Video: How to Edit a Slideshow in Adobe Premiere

I already have my in and out points selected, so I'm gonna go ahead and drop this into my sequence.
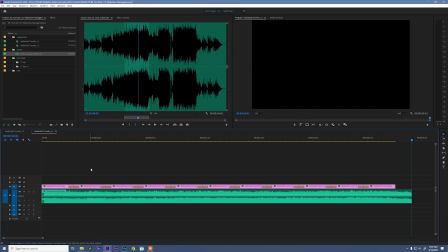Open this up so we can look at it, and let's play it back.
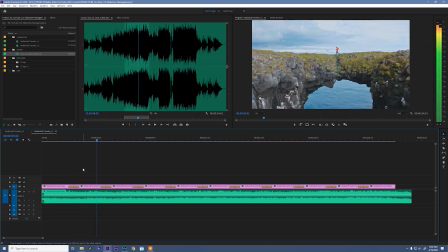All right, so this is starting to feel pretty good, and it looks like a nice slideshow. But I feel like we can kick it up another notch.
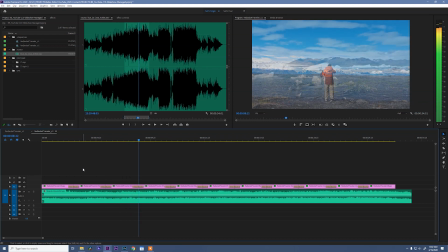Let's keep going. So the next thing I wanna do is to select all of these clips, and holding Alt, drag up to create duplicates of them.
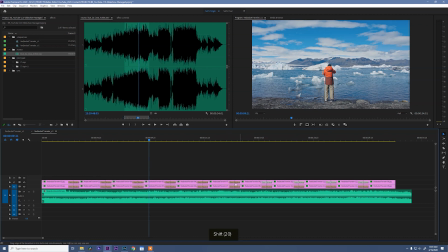And then holding Shift and selecting all of the cross dissolves, let's get rid of these things on video layer 2. Whoops, don't want that. And that guy. Goodbye. Okay, now select the video layer 2 clips again and hit remove attributes,
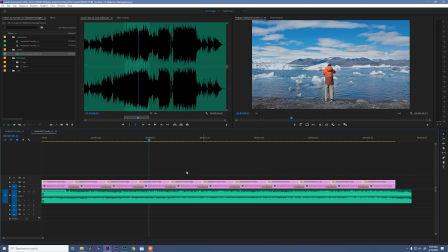uncheck everything except for the transform effect. All right, we're back to our static images.
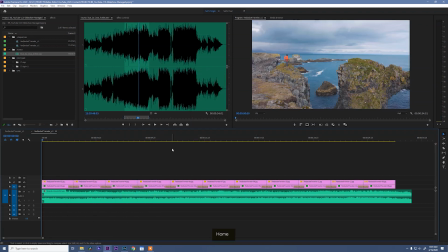Now, what are we gonna do? I have some smooth slide effects that we're gonna throw on that are gonna add a unique effect really quickly that'll look really nice. So let's grab a clip and let's grab a smooth slide down and see what that looks like. Okay.
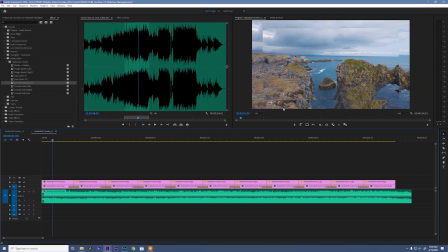So it scales down our video layer 2 image so that we can see a little bit of the image below it, and it gives it a lot of nice movement, sliding in from the top, pausing, and then sliding out of frame. If we add this to the rest of our images, you'll see how well this flows together.
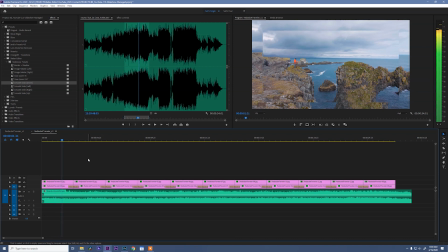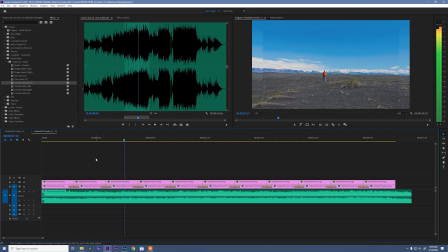Not too bad, huh? Looks nice, and it was super, super easy. Let's keep going. We can make it look even better. I also have in these presets an image rotate left and right, and these are just slight rotations to give this animation a little bit more life.
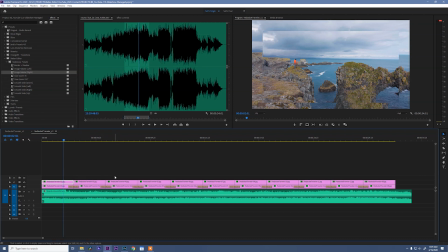So I want to use both of these rotations, and an easy way to do that is to select alternating clips, hit Alt and up on the keyboard. With those clips still selected, I'm going to drag image rotate right onto the clip,
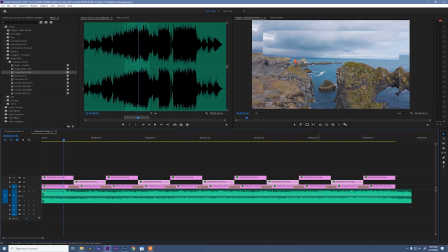and then select all the clips on video layer 2 and drag image rotate left. Now let's see what we have.
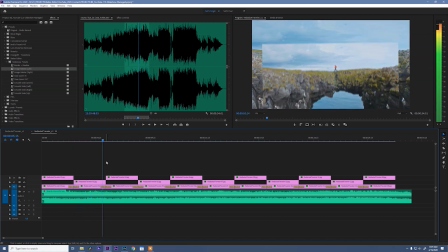Okay, you see what we're getting here? This is pretty nice, right? But we can keep going.
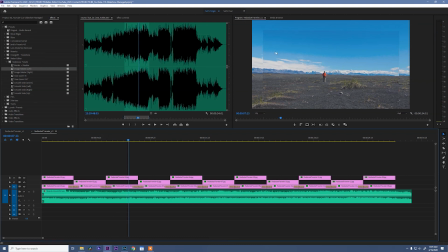Something you see is that the foreground image is still a little hard to differentiate between the background image. So to fix that is another effect that I created for you that'll give it a slight border and a slight shadow so that we can separate these images out.
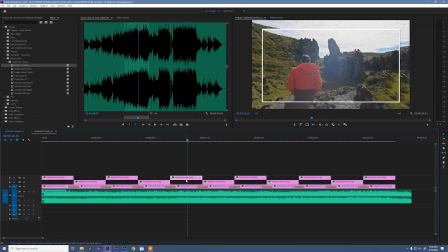If you want to tweak the size of the border, all you have to do is select one of the clips, go to Effect Controls, and look for the drop shadows. The drop shadow on the bottom is the actual drop shadow that you see. The four drop shadows above it are what make the white border around the clip.
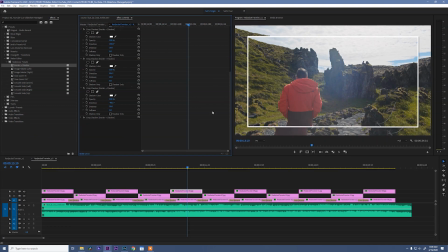So if you open those up, you can adjust the width of that border by changing the distance. So if I go here and hit 40, 40, 40, and 40, you'll see that the border of my image grew by that much. I'm gonna drop that back to 20 just so it matches the rest of the clips. Cool.
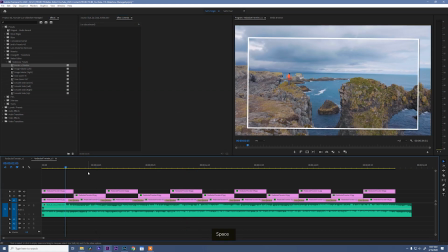Okay, let's click out of that. So this is starting to look pretty cool. We're almost done.
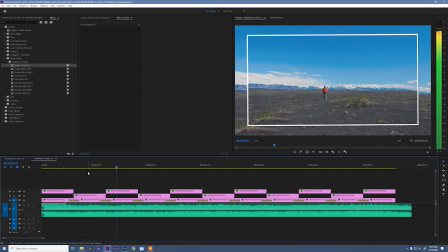And you can tell our computer's having to think a little bit more because we have so many effects going on.
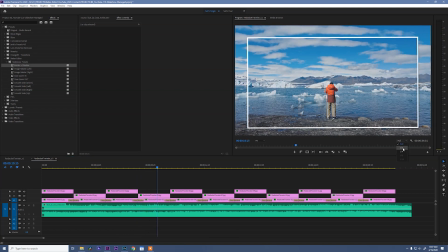That's okay. I'm gonna go ahead and drop my playback resolution to a half to hopefully help that a little bit. Now, to make this stand out even more, I want to add a Lumetri color effect to the clip on the bottom.
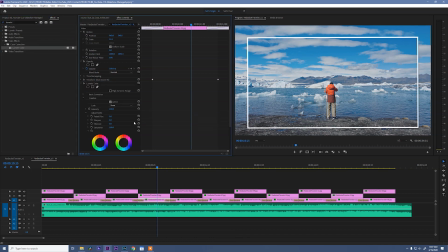Let's twirl down the Creative tab and drop the vibrance all the way down. Now, why the vibrance? I did the vibrance because it desaturates the image almost all the way, but leaves just a hint of color. And I think that looks pretty cool. The next thing I want to do is go up here and grab a slight blur.
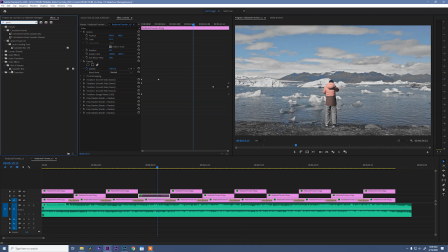So we'll do a Gaussian blur.